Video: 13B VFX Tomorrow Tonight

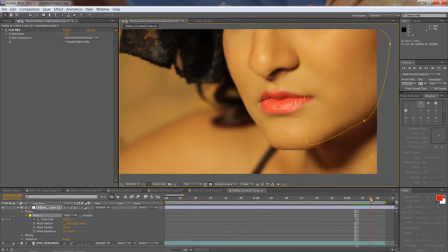It's pretty much faster than having to track that something,
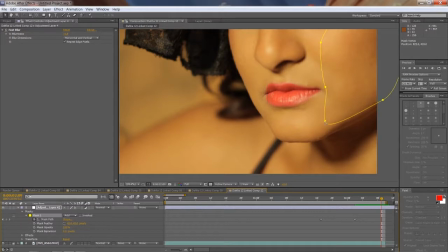especially since, like I said, it's just a blurring effect, so it doesn't have to be exactly dead on tracking this.
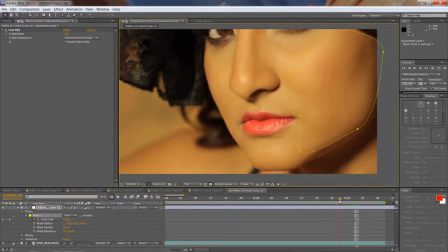Her face. So yeah, just kind of move it more or less, and as you can see, it's already created only 3 keyframes.
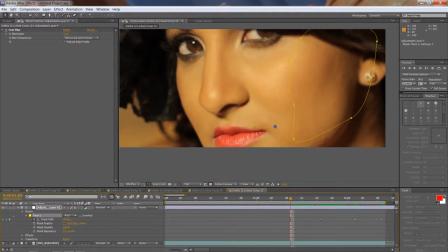It's already tracking the face nicely.
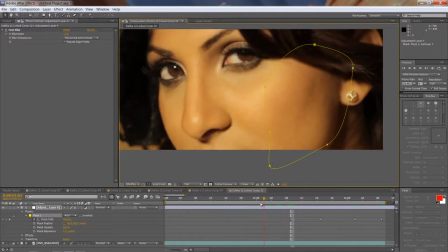Move it here, and again we'll move it here,
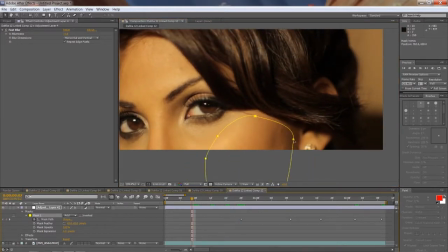and move it down,
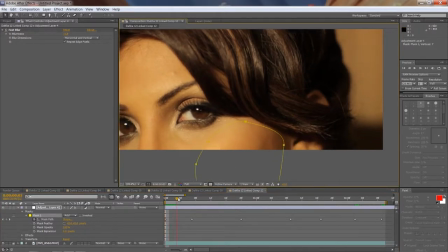and down. And now you can quickly just drag it here and just see if it's following it, and it's following it pretty closely.
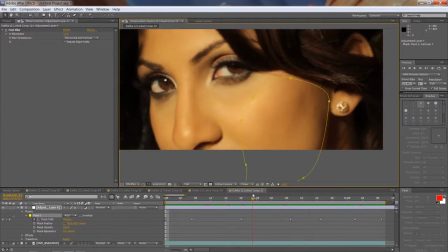It's not going to be perfect, maybe as if you tracked it, but it doesn't need to be, because again, it's a very subtle blurring effect.
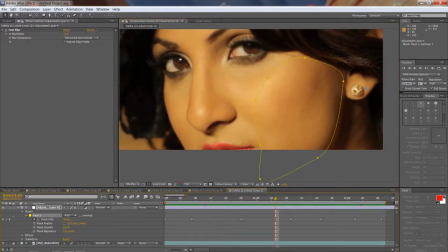And now we can preview it. This is how this shot looks.
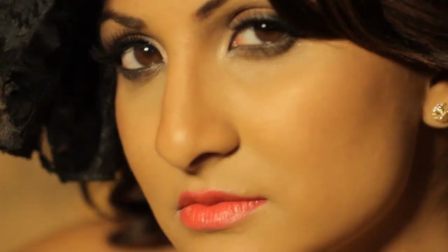As you can see, it's a neat little effect that can quickly sort of make your subject look that much more beautiful.
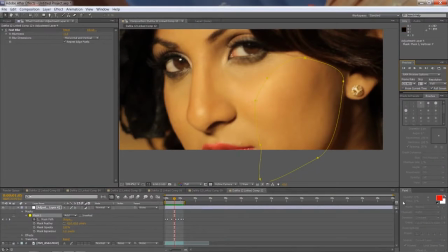Not that Dahlia needs that kind of help, but I think it's just, when you're filming,
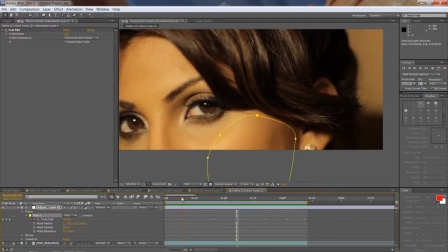especially when you spend the whole day on set, things can happen, or sometimes it can just be, with the kind of certain lighting condition,
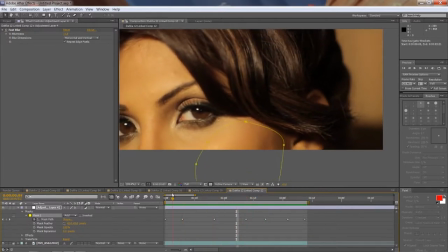it can be really difficult to get everything perfect.
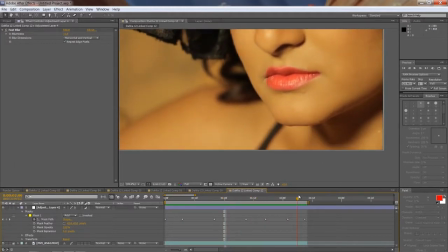So this is kind of a little digital, trick to help you get past those little difficulties.
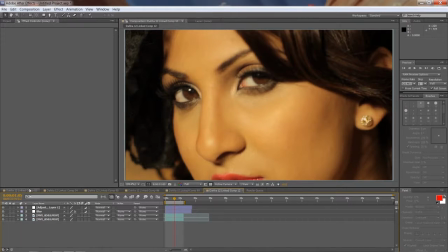Okay, so now we're gonna also create a flash effect.
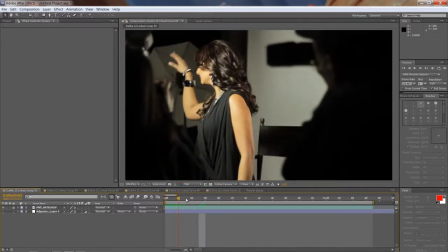So here's our shot. And like I said, it's just we weren't able to actually use real flashes, so we have this sort of a light here that was supposed to simulate one of the camera flashes.
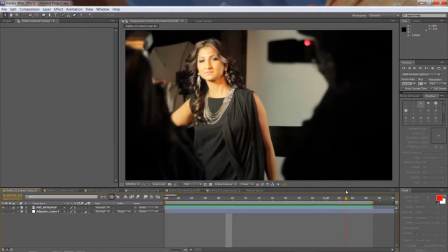So we're gonna enhance it so that it really looks bright, like a real flash shoot. Because right now it looks kind of weak and just not convincing.
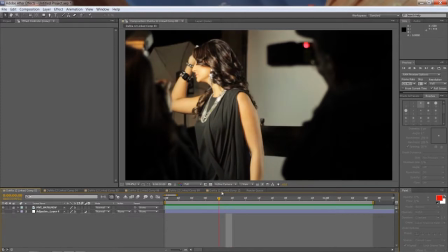So what we'll do is basically when we see this light goes up in intensity, we'll put another lens flare over it.
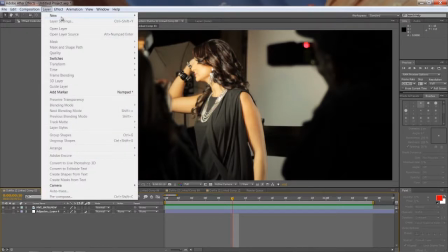And again, you can create a lens flare that's just a regular lens flare, or you can we'll be using Video Copilot.
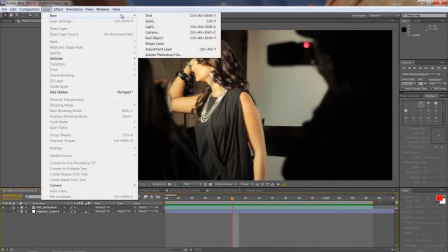But anyways, we'll go to Layer, New Adjustment Layer,
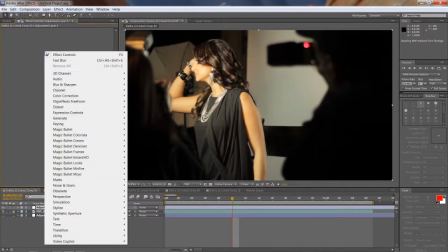and then just apply the effect, Video Copilot and Optical Flares.
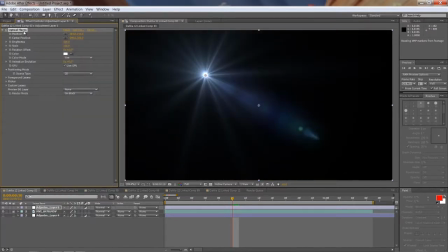And as you can see now,
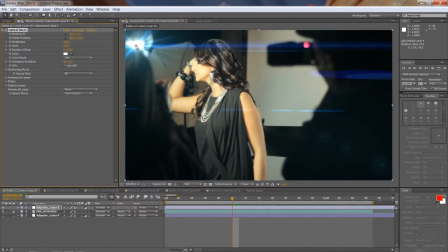You have this flare, we'll just kind of move it into position somewhere there. So it goes over the light, and we'll animate the brightness.
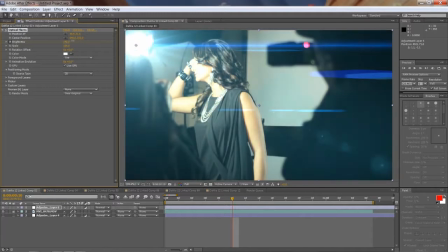I think that's the only thing really that we need to. So here, when it's supposed to be really bright, like I'm really gonna expose like 400 something %. So it looks like a really bright flash. And then as we go out, we hide it for now.
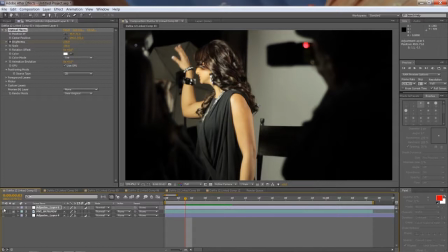As this light there turns off to 0, there, I'll unhide it, and I'll also put this to 0. So essentially this flash will just go with that light, and maybe here in the middle I'll adjust it, it's maybe a bit too strong.
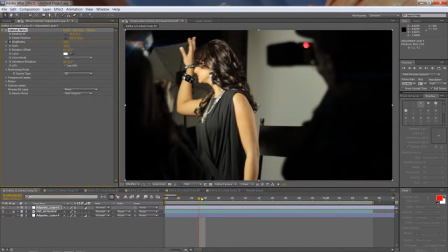And then I think after that it should turn off. So, and then turn it off here maybe.
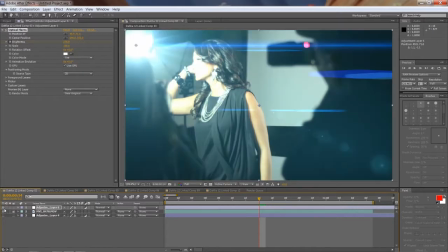Somewhere there, turn it completely off, so I'll again reveal it, put the intensity to 0.
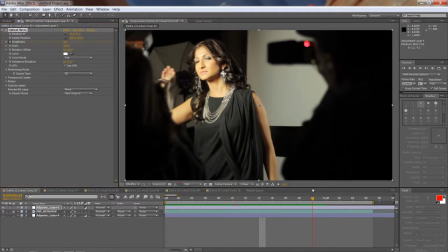And now when you watch it, you can see that flash seems to respond, and then there it goes again. So again, we'll animate it from 0 to the point where it's the strongest here, like 400,
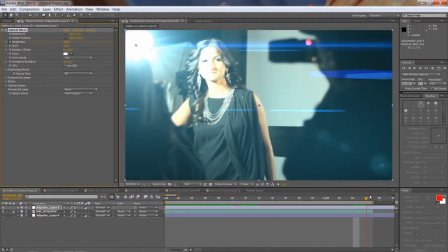and then again to 0 as it goes out. So.
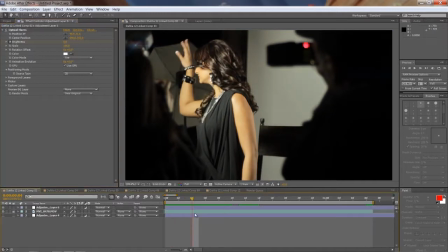And that's kind of how it looks now when you play it.
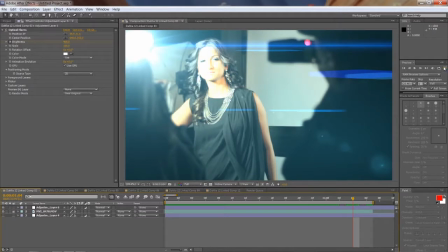Here.